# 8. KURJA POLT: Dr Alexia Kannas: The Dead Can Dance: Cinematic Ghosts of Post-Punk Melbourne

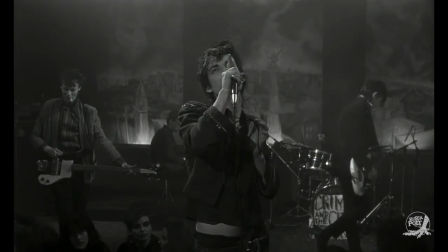[27:24]
Here, his camera swirls around Simon Bonney's writhing figure, which constitutes an archetypical incarnation of the performance style that Nick Cave would also adopt,
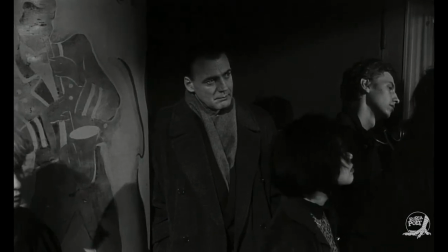[27:33]
while Rowland S. Howard moves in and out of view, jerking his guitar.
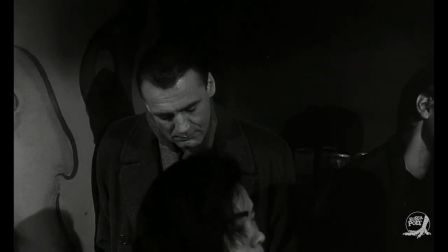[27:37]
The faces of those in the crowd are illuminated like the ghosts visiting the Crystal Ballroom in Punkline.
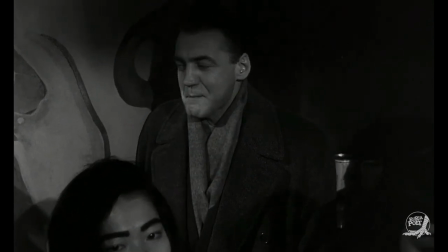[27:42]
Only here, the crowds and our own engagement with the Melbourne post-punk scene is more intimate.
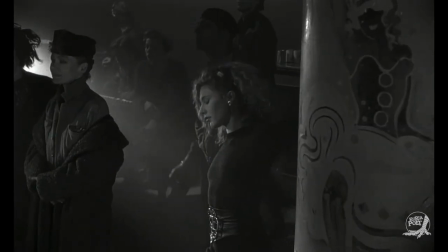[27:48]
They stare up at the musicians who, in interview, Fenders refers to as this bunch of Australians who had landed from a different planet in Berlin.
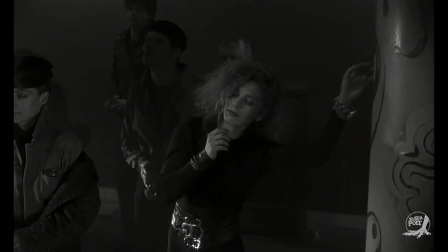[27:56]
Wings of Desire is aesthetically more intimate too.
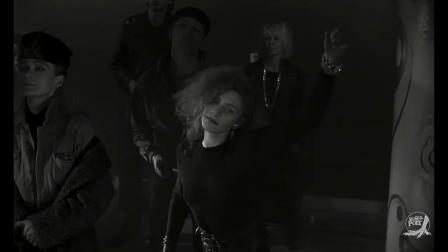[28:00]
Fenders worked with cinematographer Henry Alleken, who in 1946 had shot Jean Cocteau's hypnotic Beauty and the Beast.
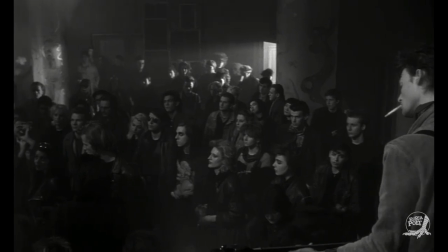[28:07]
For Wings of Desire, Alleken used a silk stocking stretched over the camera lens to generate the film's soft,
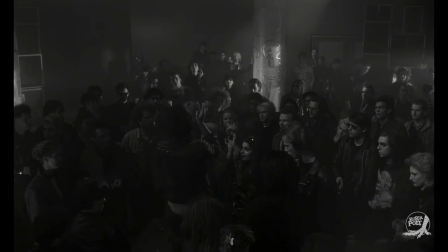[28:13]
muted, silent cinema look, which also generates a sense of otherworldliness. Berlin thus becomes an important memory site for the Melbourne post-punk scene via Wings of Desire, where it is imbued with the same sense of otherworldliness found in the other films discussed here.